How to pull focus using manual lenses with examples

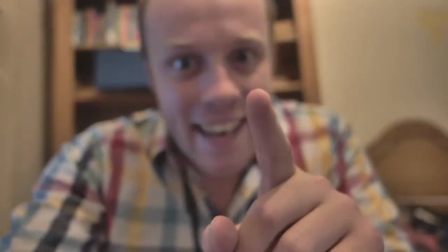0:00 Hi guys, today we're going to learn a little bit about pulling focus.
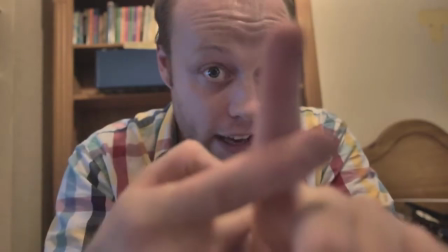0:03 So as you probably noticed, the focus shifted from my finger being the key point of focus to my face. Now, why would we want to do this in a scene? Well, you could always have the scene so that, say for example, I have a space ray gun.
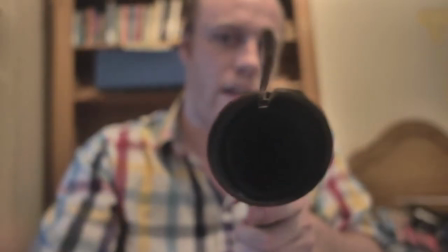0:19 If we want the space ray gun to be the main point of focus, we focus on the space ray gun. I drop into the background and everybody knows that this puppy means business.
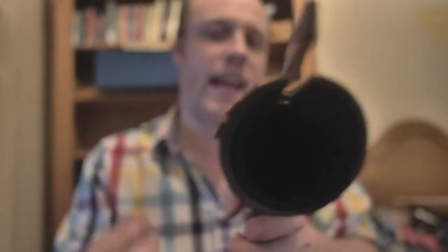0:27 It's basically the filmmaker's way of pointing something out. So for example, I now obviously have a space ray gun.
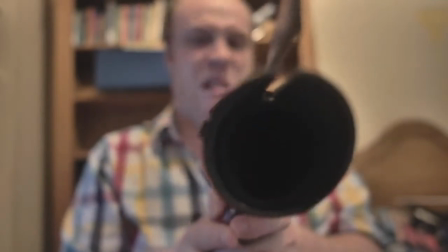0:34 The ray gun is definitely loaded and the audience is gonna die. Yes!
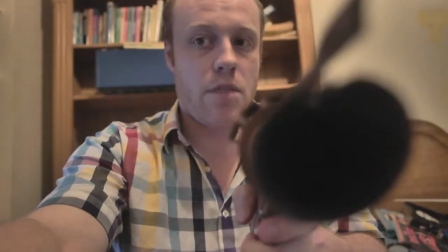0:39 Oh, isn't that amazing? But, you know, if we focus back on me, this sort of drifts out of the picture. It's not that important anymore. You know, the focus is gone from it and it is gone. And I retain my focus as the lead role in the film, rescue the girl and hopefully get lots of sex, which is amazing. Now, basically, how does the pull focus work? It goes along a principle called depth of field. Now, depth of field basically goes along the principle of lens aperture. For example, how wide your given lens is at any one point. If it's a closed aperture, you've got a high F number. If it's a wider aperture, you've got a lower F number. This lens goes from an aperture of 16 at its smallest, all the way to open completely at 0.95. Now, this is more than you will ever need if you're going to be using the pull focus sort of feature for cameras. What you would need is, I would recommend a focus area of an f-stop of, say,
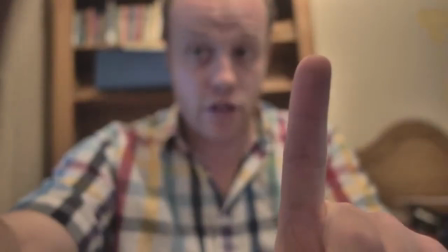1:56 1.422. The lens I'm using has got a focus of 2, and as you see, I'm able to pull focus quite well in this scene. So, if we're going to use, for example, where did I put it? If we're going to use this one, which is an f-stop of 1.8, we can focus between different points in the scenes, like so.
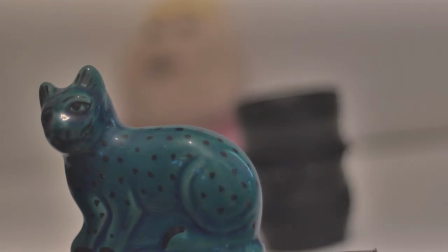2:21 Say, for example, we start on the cat, then we slowly change our focus, ignoring the SLR magic lens,
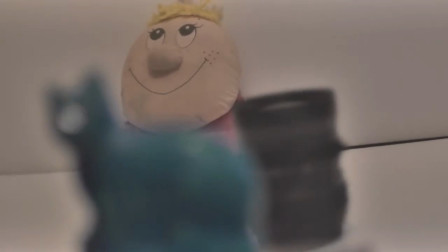2:29 onto Let's Have Fun, who's my only friend in the whole wide world, and then we come all the way back to the cat. Okay, so we've seen the pull focus in the scene between two
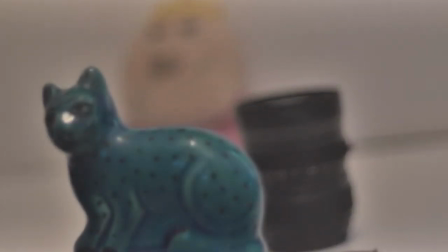2:40 different characters who may be having whatever conversation that you like. Meow, meow, meow, meow, meow, meow, meow, meow, meow, meow, meow, meow, meow, meow. And Let's Have Fun is being all like, I'm Let's Have Fun.
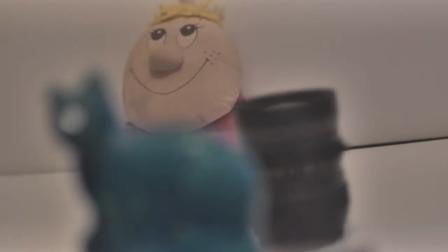2:53 I'm Alex's only friend. Yes, yes, isn't this mad? But, you know, that's kind of useful when you've got two different characters in the same scene. You can also use it to point out things, like I used it to
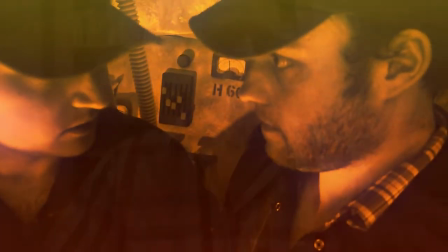3:06 emphasise the fact that the captain of the freighter had disintegrated in my short film Dreamscape, putting a link in the bar below. Basically, pull focus, it's kind of a handy tool. You really, really need a manual lens for it. I would strongly recommend an f-stop of 1.4 to 2. I personally like an f-stop of 1.7 for pull focus. I know it sounds really random, but I've got an absolutely excellent manual Michael lens for that. So that's really, really handy. Anyway, I hope this video has been helpful to you. If you like the video, feel free to subscribe. If you don't like the video, please press the dislike button. Let me know what I've done wrong. I'd like you to talk to me in the comments. If you like it, please press like. And I hope you have a lovely day. Take care.